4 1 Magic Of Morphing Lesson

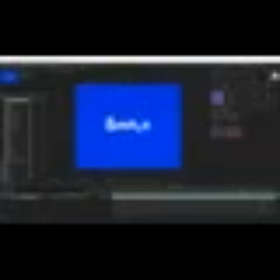Also all letters are replaced at the peak speed at the time of the impact. And of course there is a compensating bounce movement, so the morphing is successful. Here we have a similar situation to that of the previous logo, but morphing occurs during a quick takeoff.
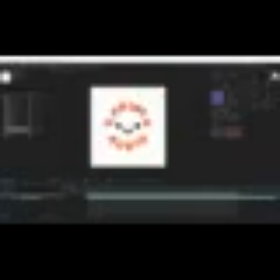But at the same time there is anticipation and bounces, and everything looks pretty dynamic. Again, there is anticipation. Then a quick takeoff, and here you see, boom!
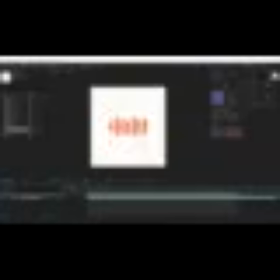Replacements take place at the peak. The fastest speed is here, and then there's a smooth fadeout, and so with all the letters.
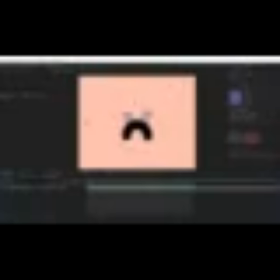Let's take a look at a more complex example, the animation of the Nexus logo. Here the morphine occurs at the moment of an impact as well, but it has two different features. The first is that the shape and mass of the objects at the moment of morphing are as similar as possible,
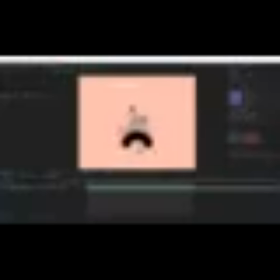which makes morphing as unnoticeable as possible. This is usually done recursively. Take the final position of the logo, then go to the moment of morphing and adjust its shape as needed. And the second point is that not a single element disappears, just like that, but is replaced by a similar geometry and then animated further.
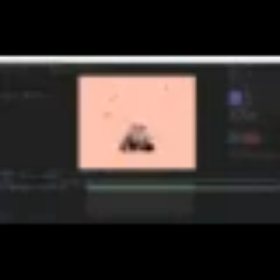This adds detail to the morphing and overall it looks very cool.
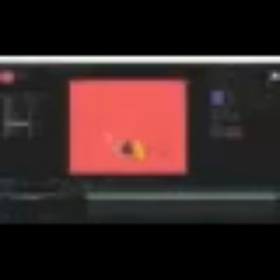The same case in this example. The small details of the logo are maximally adapted to the shape of the character at the moment of the fall. Boom! Looks cool! Let's move on to the next type of morphing, changing the shape of an object.
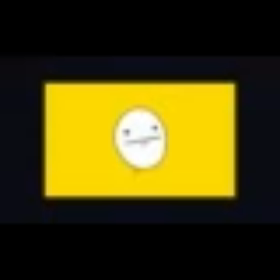In many cases the replacement alone will do, but if you need to smoothly replace one object with another,
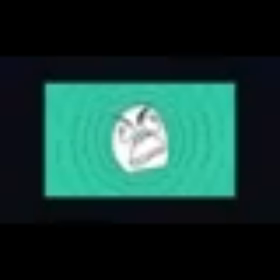as here, you need to animate the change in the shape of the object from one to another.
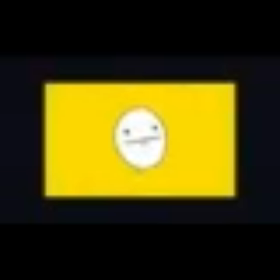Usually we are talking about animating the path property or the size property. Here's a couple of great examples.
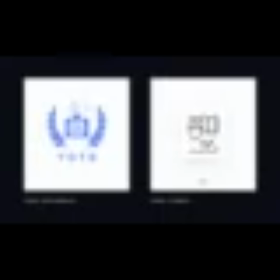All principles of good morphing have been applied and the morphings look perfect and seamless. Let's slow down the first example and have a closer look at it.
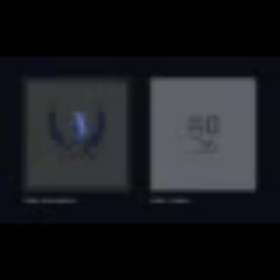You can see that all proportions have been preserved and the morphing looks neat.
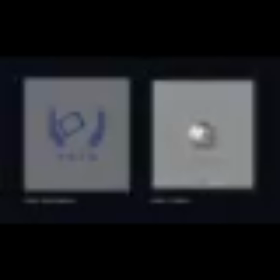You can observe the same on the second example and the change of shapes is present almost everywhere. This is a very good example.
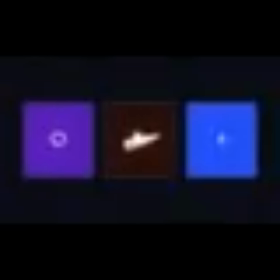And here are the examples in which there have been mistakes when animating paths. Don't just copy a path of one object and paste it into another objects. It looks uneven. Let's move on to the next type of morphing, splitting.
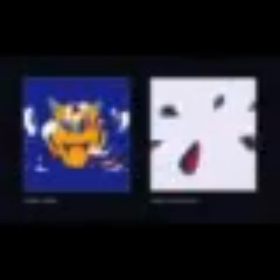Splitting is another slightly less popular but quite an effective form of morphing.
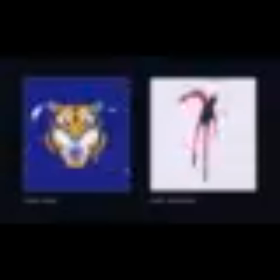This is a technique in which an object splits into several parts and then assembles into another object.
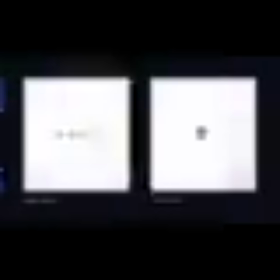This technique is often used in frame-by-frame character animation quite often, but it has found an application in motion design and in particular in logo animation.
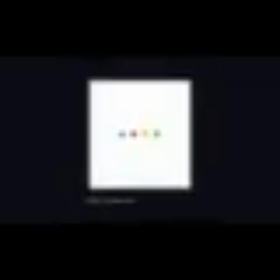Let's take a look at the features of splitting on the example of this logo and at what you need to pay attention to. Great morphing of google. Four points are morphing into the letter G and into the microphone.
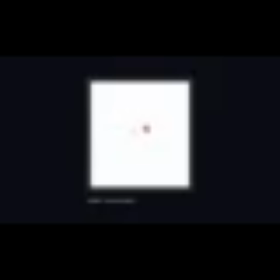Let's look at some points separately in slow motion. The first thing I want to note is that the path and sequence depend on the design of the final element. The determining factor here is the color, red, yellow, green and blue at the end.
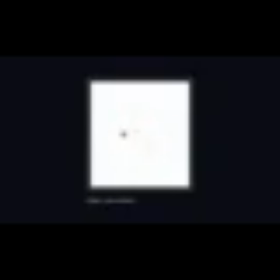Note, the elements do not move at the same time, do not intersect and do not turn into a mess, but rather follow each other and twist into one spiral, while always maintaining order. Also note that the number of parts of the final element and the number of points are equal, which is also a great bonus.